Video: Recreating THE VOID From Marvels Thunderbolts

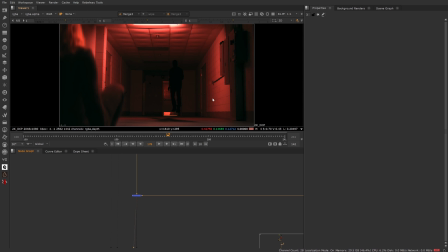You know, we have a complete scene here, but we don't have a complete shot. And that is where we get into what I think is the more fun stuff in compositing. This is the stuff where I thrive. I'm just like, yeah, I love doing this. This is awesome.
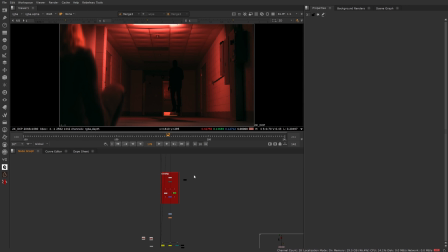And that's lensing and, you know, just general supplementary effects. There isn't a huge amount on this. There's nowhere near the amount I do on, say, Digital Circus, for example, but that's animation. That's super stylized. This, I have to keep a bit more grounded and realistic. You know, we can't really be having it.
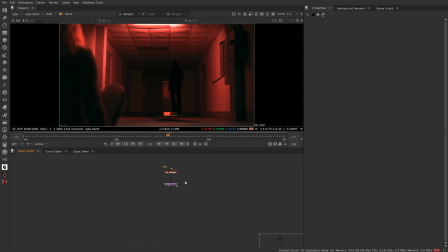We can't really be having crazy amounts of lens dirt and lens flares because you see it a lot in like fan films, for example, or people that are really new to compositing or VFX in general. They'll shove a bunch of lens flares in. They'll shove a bunch of, you know,
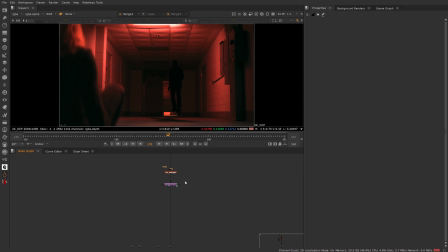glow or light leaks or something like that to try and hide parts of their work, even though by doing that it's kind of contradictory because it actually makes it look worse. You know, you need to keep things realistic and match references. It's not just about what you think looks good, and that's what I had to do here.
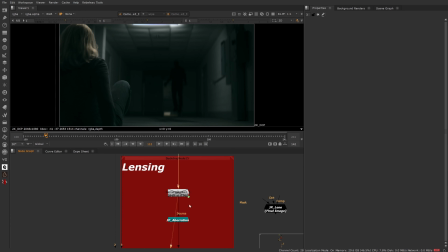I had to show a lot of restraint. This was more camera shake, as you can see, disabled it. It was too much.
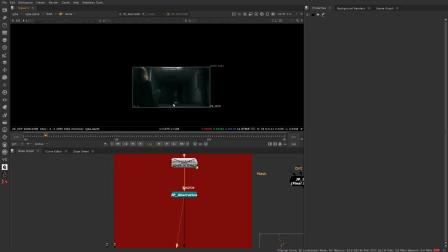And then we have my chromatic aberration node, which fixes the bounding box firstly,
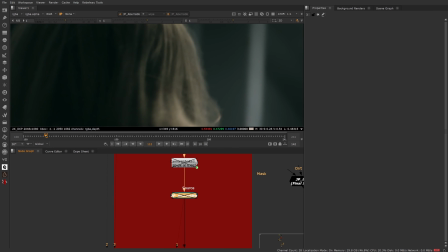but it also just adds some really nice chromatic aberration. Now, chromatic aberration is one of the lens effects I love most.
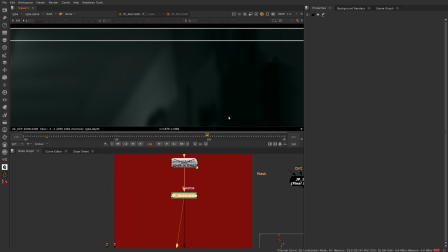It's just, I don't know, something about it. Something about it really tickles my pickle.
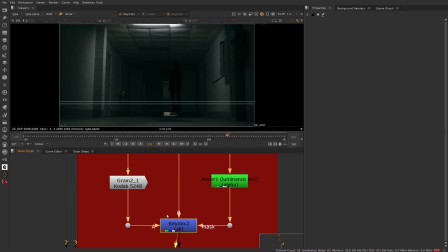No, I can't say that. And then we have a simple grain setup, which is making a grainy plate.
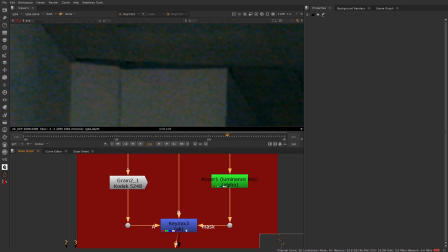If we boost this up a lot, but then when we key mix it, we have it using this.
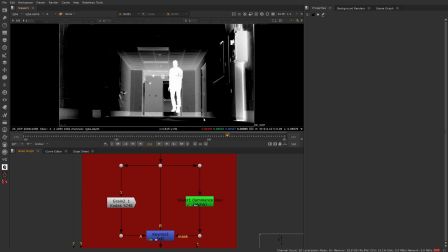You want to luma key your shot, but invert it. So as you can see, it's inverted here, so that the darker parts of the shot are the parts that are left with an alpha.
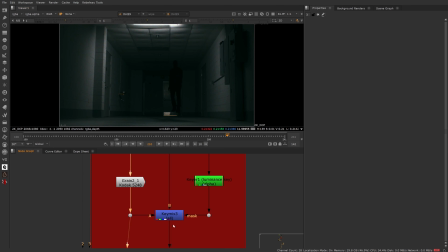And then you want to just do an overall grain over your entire shot and then key mix it in using the luma keyed shot. Now the reason you want to do this is because grain is a result of like the absence of light. So it's only going to show up in the darker parts of your image.
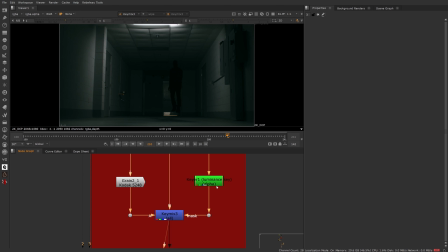It's not going to show up in like a really bright highlight, you know, and that's just going to be really weird looking and it's going to be distracting to the audience. So for a more realistic approach, you want to, like I said, key the darker parts and use that to key mix a grain plate back in.
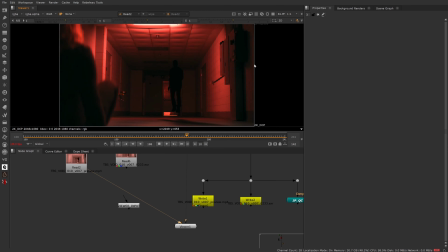When you see everything in motion, you know, you see a lot of the things that I was talking about, the stretching of the defocus when you know, the rack focus happens. It's a very subtle thing that kind of just makes it feel a little bit more realistic. I didn't add any lens distortion because there is already someone here.
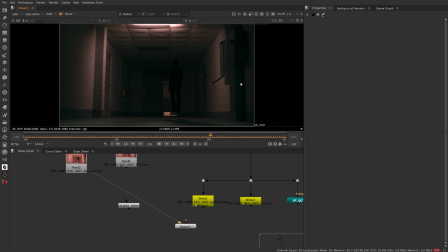So I left that. I didn't want to mess around with that and like double distort it or anything.
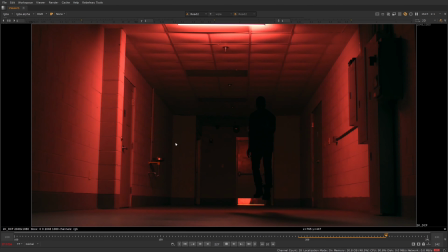This light here, as you can see, and then, you know, the subtle movements of Void.
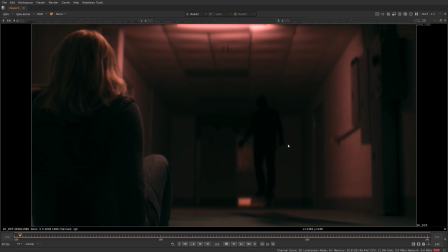As you can see, he's moving around here and there. But there we are. That is how I recreated the Void effect from Thunderbolts.
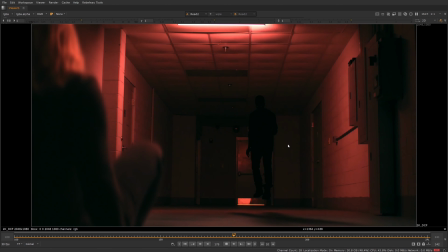One of my messiest scripts, sure, but I think the end result speaks for itself.
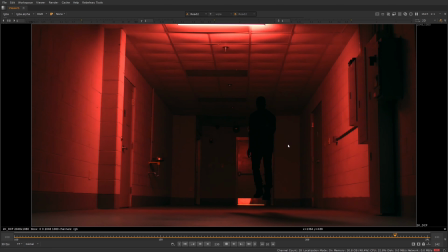I'm really happy with it. There's improvements I could have made, 100%. But at the end of the day, this is just a fun little personal project.
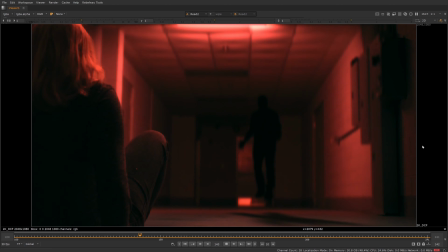I hope you guys enjoyed. I hope you guys learned something. And if you want to recreate this, like I said, I'll link the Action VFX plates down below.
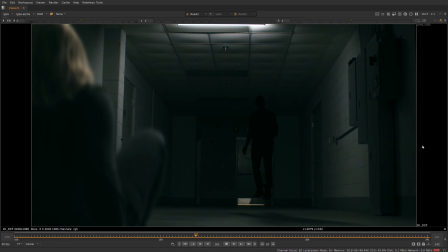Let me know if you do recreate it.
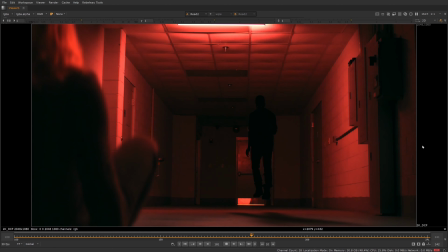And let me know in the comment section any sort of suggestions you have for other effects you want me to recreate from movies.
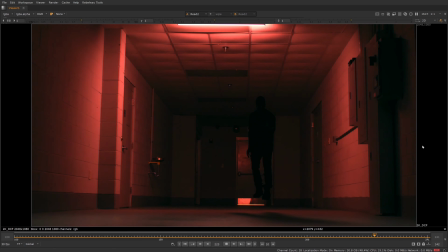But without further ado, I will see you guys next time. Thanks for watching.